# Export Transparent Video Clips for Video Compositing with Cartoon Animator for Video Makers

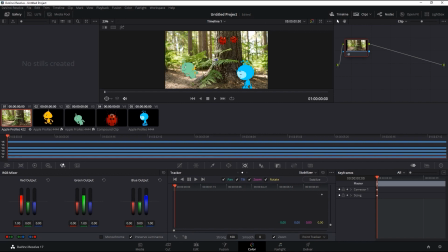[4:04]
Once I've added a tracking reference point then I can move it to the trunk of the tree which is where we want the ladybugs to maintain position relative to everything else in the scene. We can play back to see that tracking point now maintains its position on the tree.
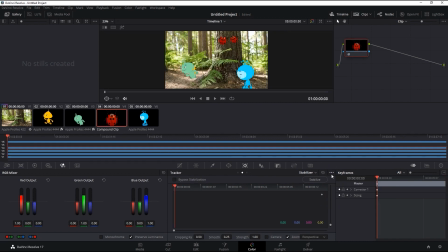[4:17]
Therefore we can now copy the track data from that clip, select our ladybug compound clip, and go into the stabilizer and paste that track data. After which we also need to enter in a strength of negative 100 and hit stabilize again in order for there to be less shaking on that clip later.
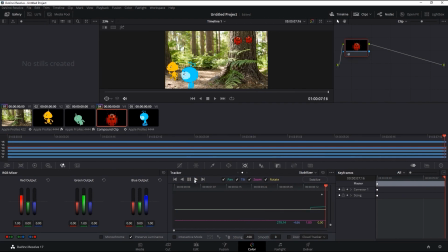[4:32]
If I play back now you'll see the ladybug staying in position relative to the trunk of the closest tree.
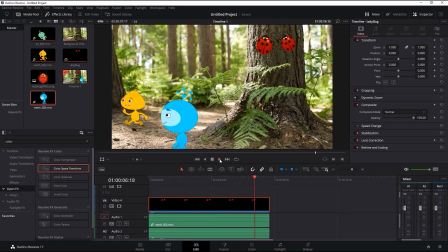[4:42]
The last effect I'm going to apply is a camera shake to give us a bit more of an immersive perspective.
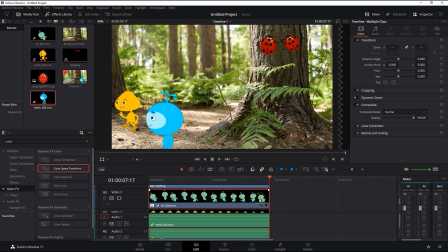[4:47]
We're going to need to select all the clip layers for this and create another compound clip that I'll name all. We can then search for the camera shake effect and apply it to our compound clip.
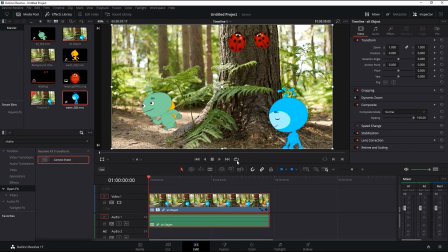[5:00]
If we enable loop playback it will allow us to adjust the various camera shake parameters without
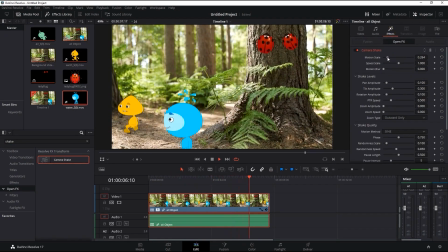[5:05]
interruption in order to maybe simulate the viewpoint of a fellow tiny monster trekking through the forest.
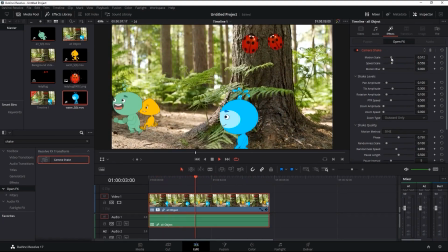[5:12]
Once I'm satisfied with the levels then it's time to export.
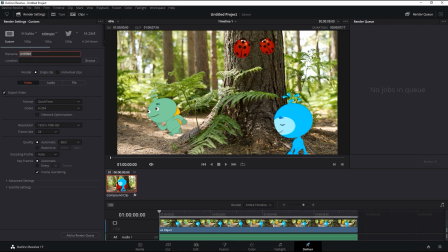[5:18]
I'll simply go over to Deliver, choose the name and render settings for my clip, and then add it to the render queue and render. That's how quick and easy it is to export multiple object layers simultaneously from Cartoon Animator and composite them together in DaVinci Resolve.
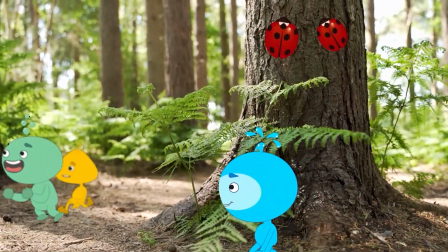[5:33]
I hope you learned a lot in this tutorial and be sure as always to check out our forums at forum.reillusion.com.
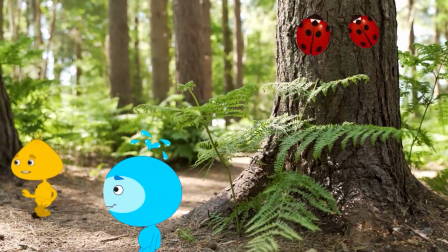[5:38]
I'll see you in the next video.